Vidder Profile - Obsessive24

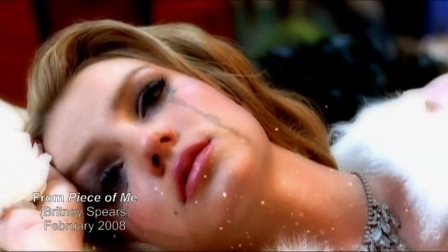I could try to read in a wider context.
You want a piece of me, you want a piece of me.
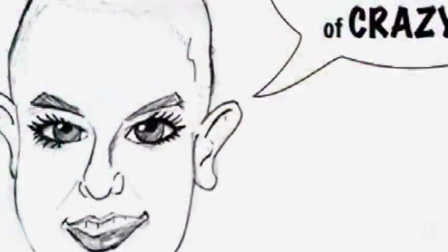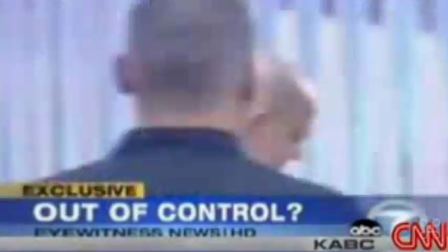You want a piece of me.
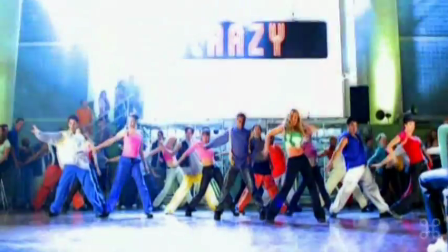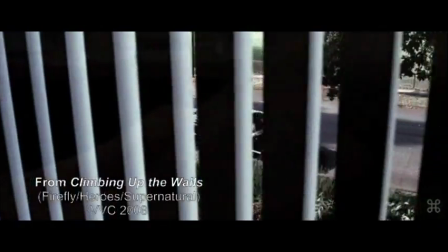It surprises me when people tell me my vid said something new to them conceptually, because I wasn't aware I was seeing it so differently.
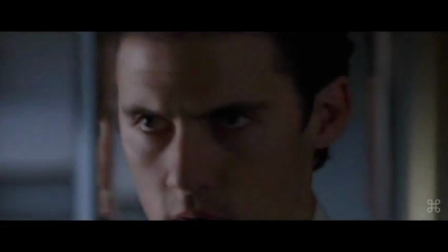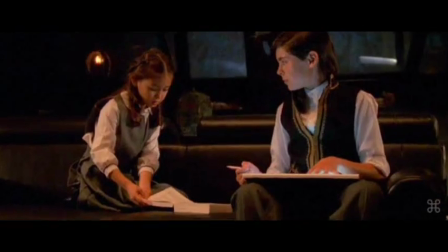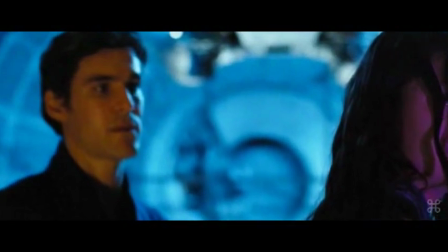Incest is generally bad. Is that news to anyone?
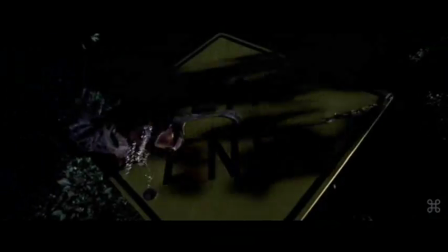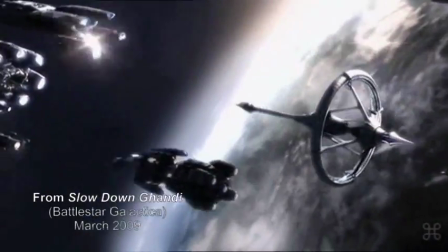the way they targeted the students. I gallop off, whistling Ohio. The rest of them stuck doing stand-up at a cricket convention.
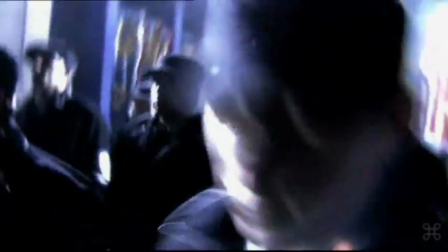Who would they die for?
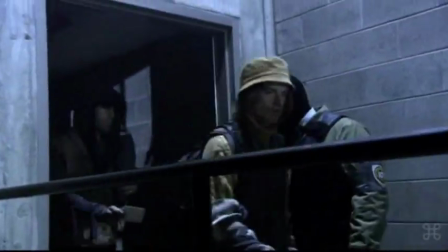I'm particularly interested in conflicts of core values, like class struggles in Battlestar.
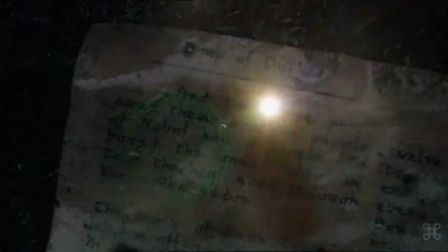I saw that clever ad campaign ain't worth the time taken for minimum wage labor.
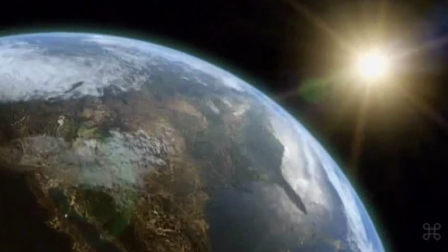I don't care how half naked or fake she looks. She smells like dirty cash and aged paper books.
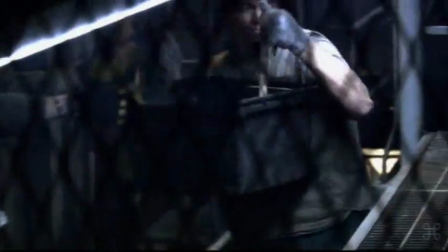Who would she die for? Slow down, Gandhi, you're killing them. Slow down, Gandhi, you're killing them.
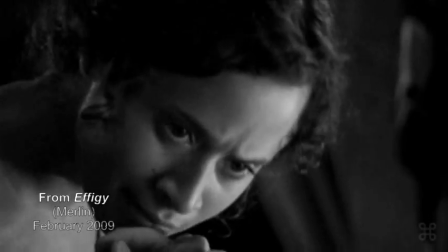I'm an effigy, a parody of who I appear to be.
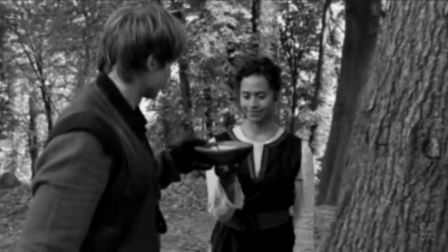I think vidding can be art. More importantly, I think vidding should be art. I think as soon as the vidder deviates in any way from showing the canon as it stands, that's when it starts to be art for me.
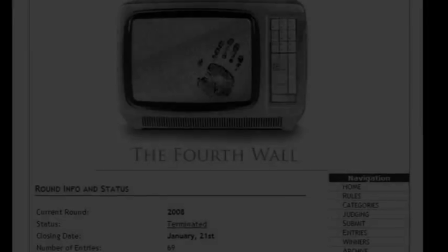Whether it's art is a different question to whether it's good or bad art. I enjoy entering vidding awards and running my own.
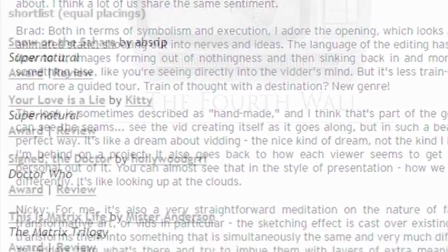It's subjective, but so is a lot of other things in life, and I'm happy to buy into that, while acknowledging that others might not agree.
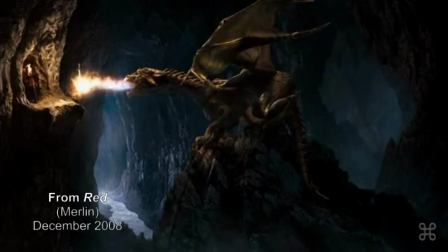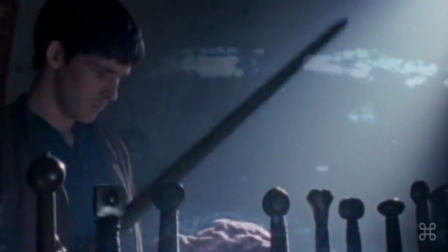I love the epic slash vid, and I think that's my signature as a vidder.
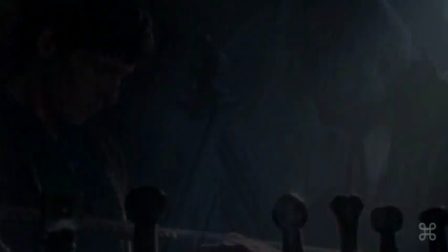I'm obsessed by the notion of platonic love as Plato had meant it.
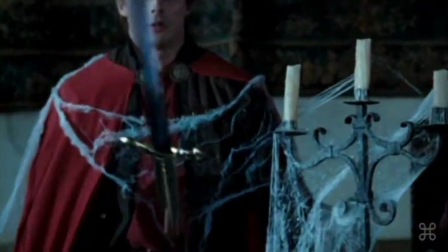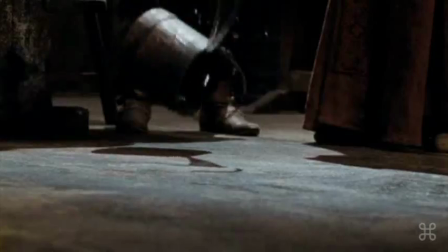A love between two men that's elevated and noble and about making each other better men, above and beyond lust or romance.
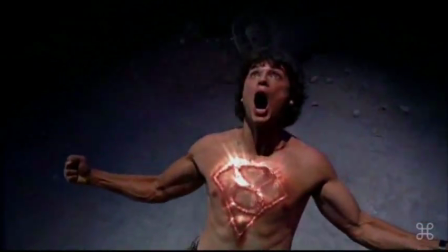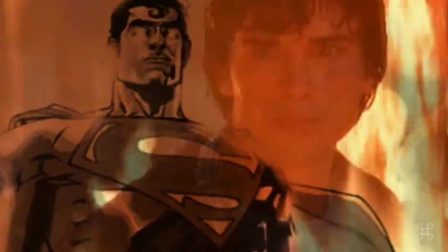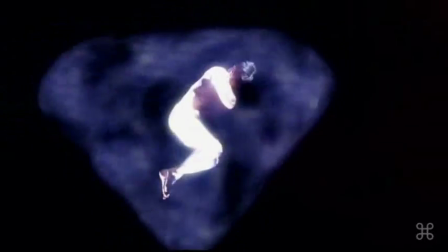These two men have to turn out equal in stature and in power, and they're constantly driving each other toward greatness.
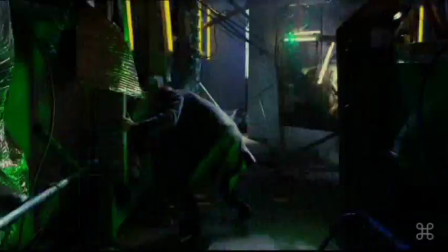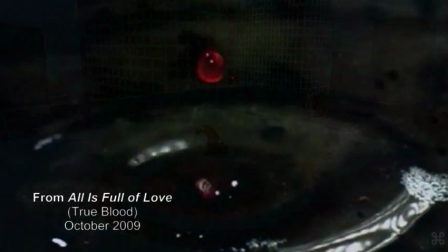I love the scope and the sense of constantly reaching for greatness. I use external source to extend and support context where you know the story is bigger than what you see.
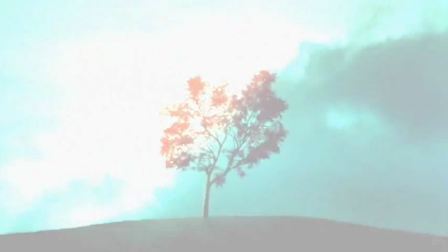A lot of the time, external source conveys something that did happen in canon, just not on screen.
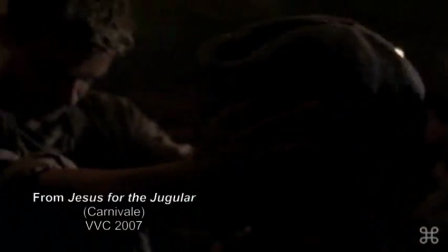The show Carnival is set up to culminate in the Trinity bomb test.
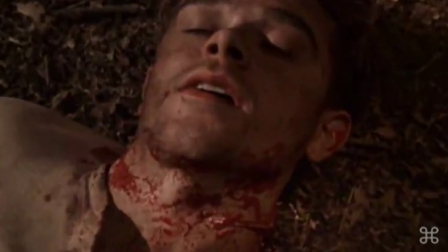It got cancelled before that happened, but that lack of source can be circumvented with external source.
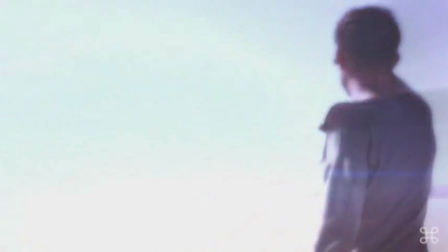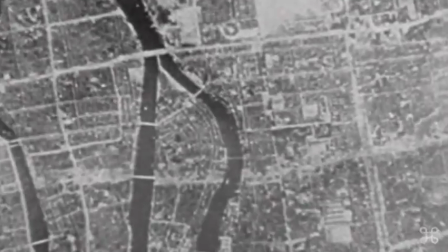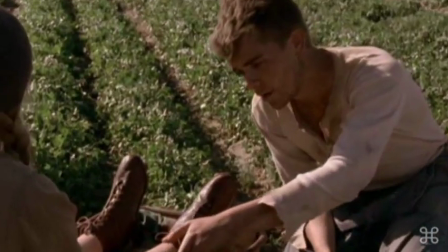When I was writing fic, I wrote virtual endings for shows that had been cancelled.
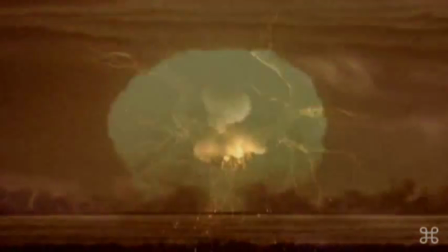Similarly, in vidding, I often try to fill in the gaps. I don't tend to deviate wildly from canon, I just try to show what didn't happen right in front of you.